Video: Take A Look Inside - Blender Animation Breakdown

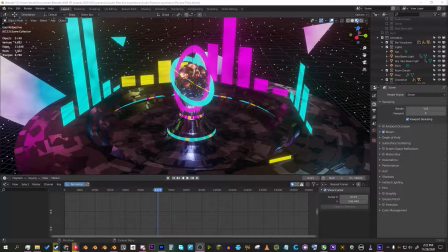0:00 Hi, my name is Joshua. I go by the username Shaggy Mummy everywhere, and this is the main contribution that I had to the VR Awards this year.
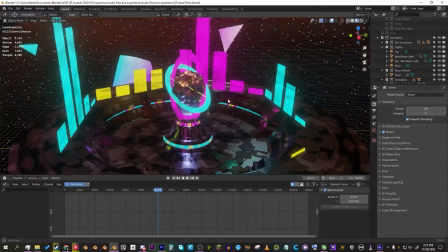0:10 And I'm just going to be doing a little bit of a breakdown, showing the different processes I use to actually create all the different effects.
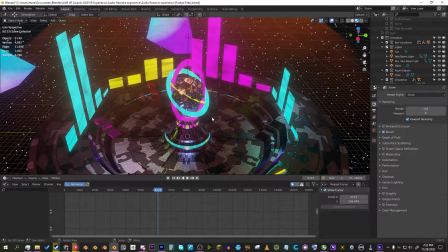0:17 If you haven't seen the VR Awards, you can check out the live stream on the VR Awards YouTube channel, and you'll see the video that they have of this.
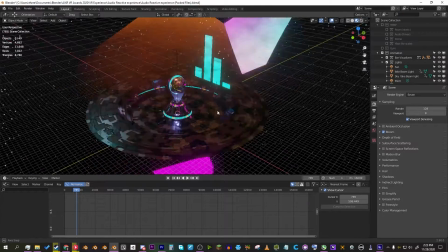0:25 So yeah, I'm just going to be doing a little bit of a breakdown on all the different processes I use to actually create this, starting with the animations.
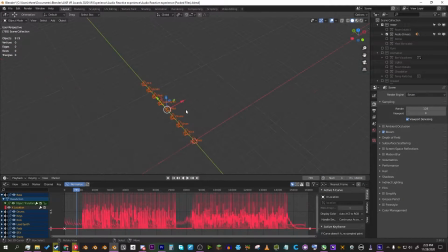0:33 So what I ended up doing was I used a bit of a technique where you bake the different audio channels to an F curve. So what I have are these different sound players so that you can actually hear the whole song while you hit play.
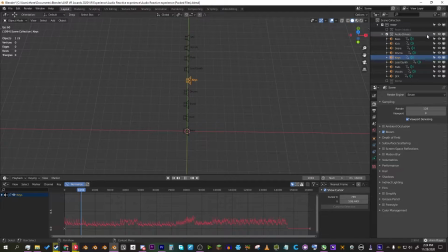0:49 And what I can do is I can actually effectively solo each of these and only hear the ones I want to hear. But what this allows me to do is then map this animation to several other parameters within Blender itself and then bake that to a physical animation.
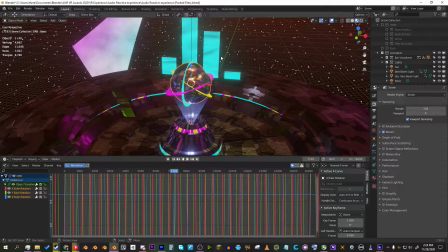1:06 So that's how the drivers work. We're going to go ahead and go to the visual bars. I used a different method.
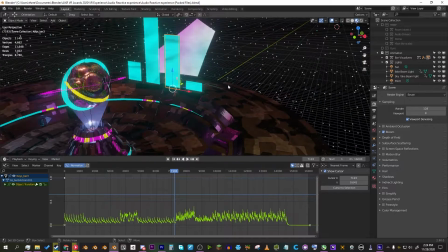1:14 There's a plugin for Blender. The plugin I use is called Visualizer, and what it allows you to do is effectively import an audio file, and it will then create a template.
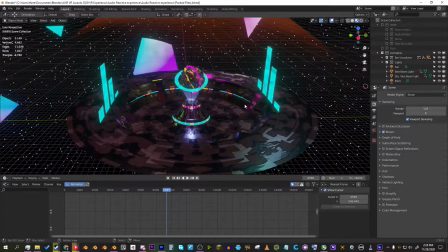1:23 All I did was I generated a bunch of bars, about 64 the default, and then I picked the 5 that seemed to be moving the most.
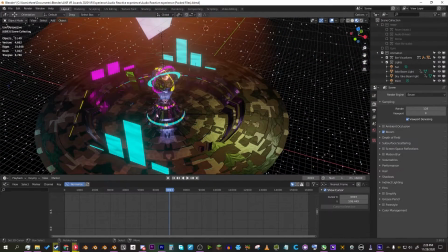1:32 And then I oriented them around the center so that you could get the different instruments.
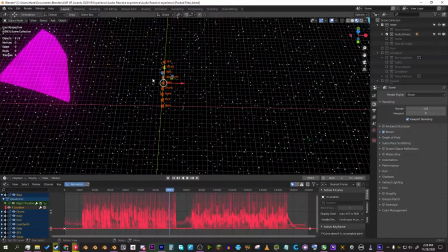1:37 And so all I did was effectively plug the different audio drivers, the different tracks for all the different parts, the blend shapes.
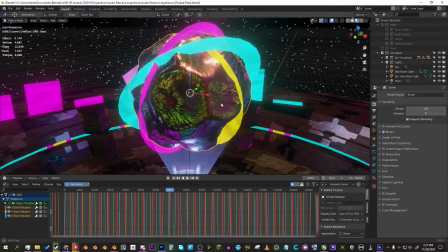1:43 So what I did for the actual orb, the chandelier orb in the center, all the rotation is procedural.
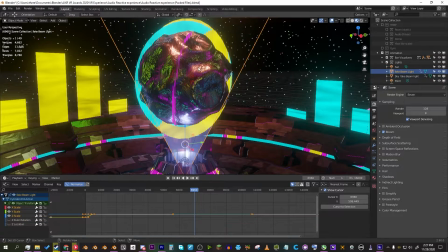1:49 So you can see it's just a basic sine wave. Cool. But the way I actually did the deformations was those were using blend shapes.
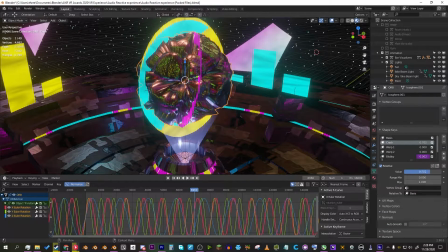1:57 So what I have are these different parameters that you can affect and animate, and the way that was done is using the displace modifier.
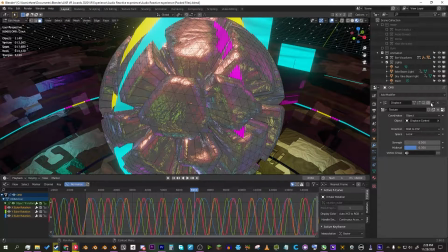2:04 And I did several different versions of displacement.
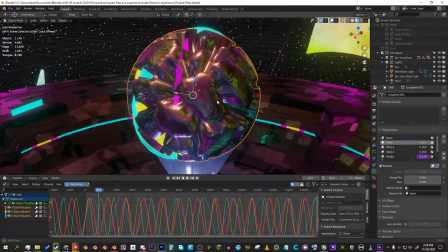2:08 Yeah, so we have basis, and we have like a crackle texture, which I don't think I used, like a warped texture,
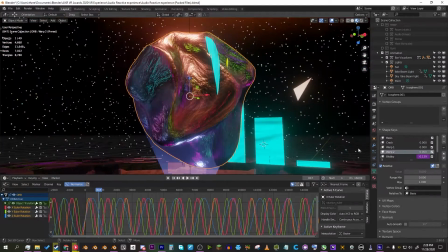2:14 which I also don't think I used, another version of the warp, sort of a blobby version,
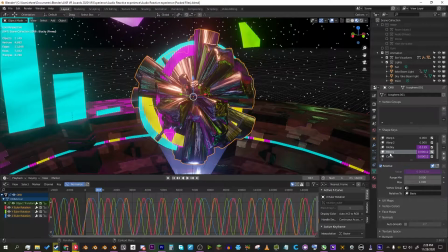2:20 a blocky version, which you can kind of see like voxelized shapes. And then we have like a cones version, which kind of looks like circles indented.
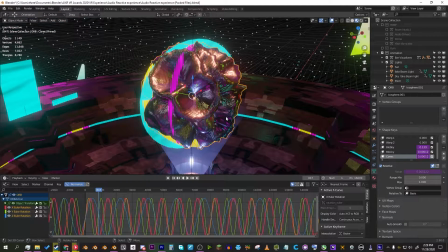2:29 And I don't really think I used the last 3 because those were the ones that looked, at the time, most appealing.
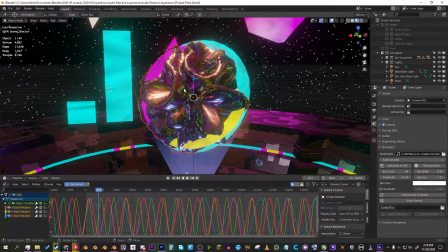2:34 But so doing the animations with blend shapes as opposed to doing it with shaders or anything else was just a new technique.
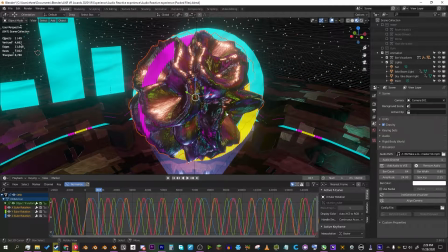2:41 I did a lot of stuff with blend shapes for the VR Awards.
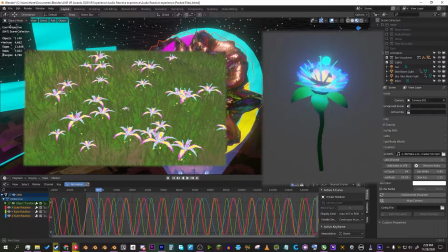2:46 The flowers I did were all animated with blend shapes. Now let's move on to the looping gyroscope.
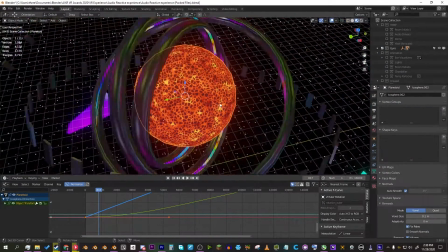2:52 So this was the other thing. My brother really wanted to have something up in the sky that you could look at.
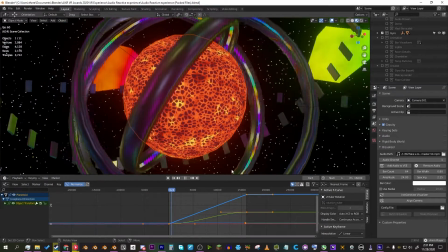2:57 And this was also procedurally animated. And all it was supposed to be is something visual that is constantly moving.
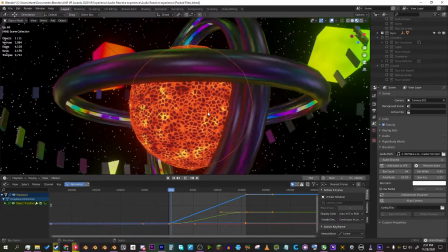3:04 You'll see it just loop right there. When everything aligns flat, that's when it loops.
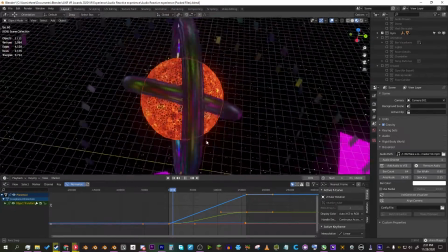3:09 But right there. But yeah, so I wanted to have a seamless loop that could be
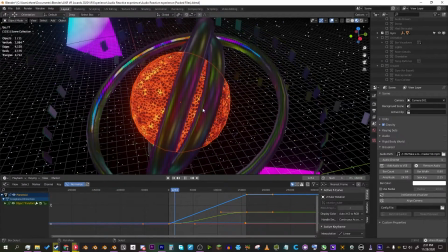3:16 animated the entire time and would persist before and after the actual music experience portion started.
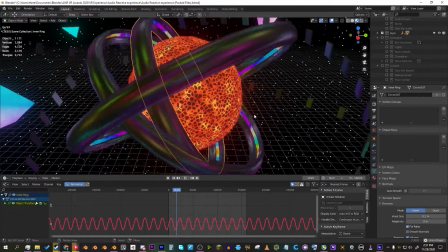3:23 And then these are all just rotating using sine waves.
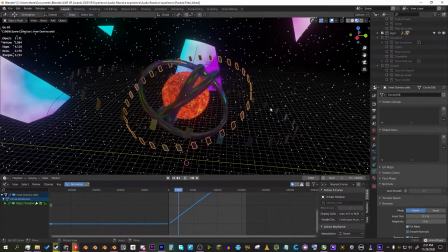3:29 Procedural stuff. And then these just continuously rotate around the entire time. And it's all seamless.
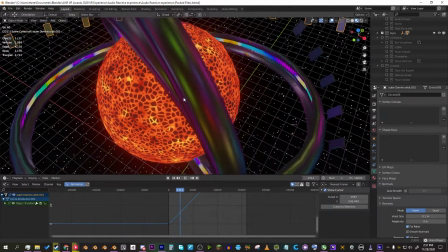3:35 You'll notice there's a bit of Z fighting here, and that's because there's actually 2 versions of the gyroscope.
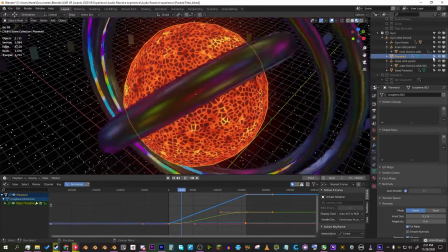3:41 There's one version, and then there's another version of the dead planet.
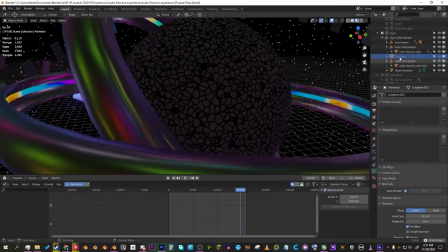3:46 And originally in the animation, towards the end, the very climax of the animation, the center one actually scales up.
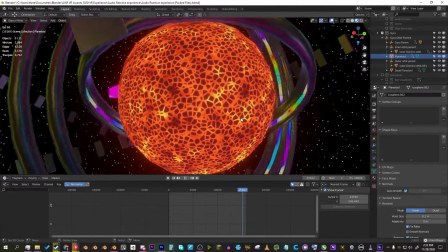3:55 And what you get is the visual indication of the star dying.
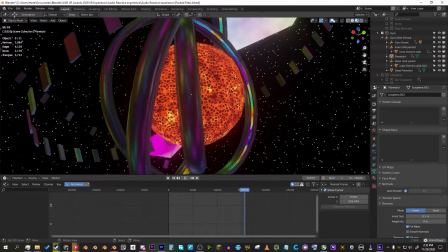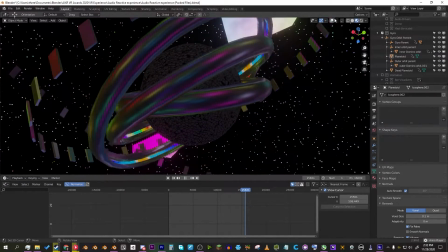4:08 Just like that.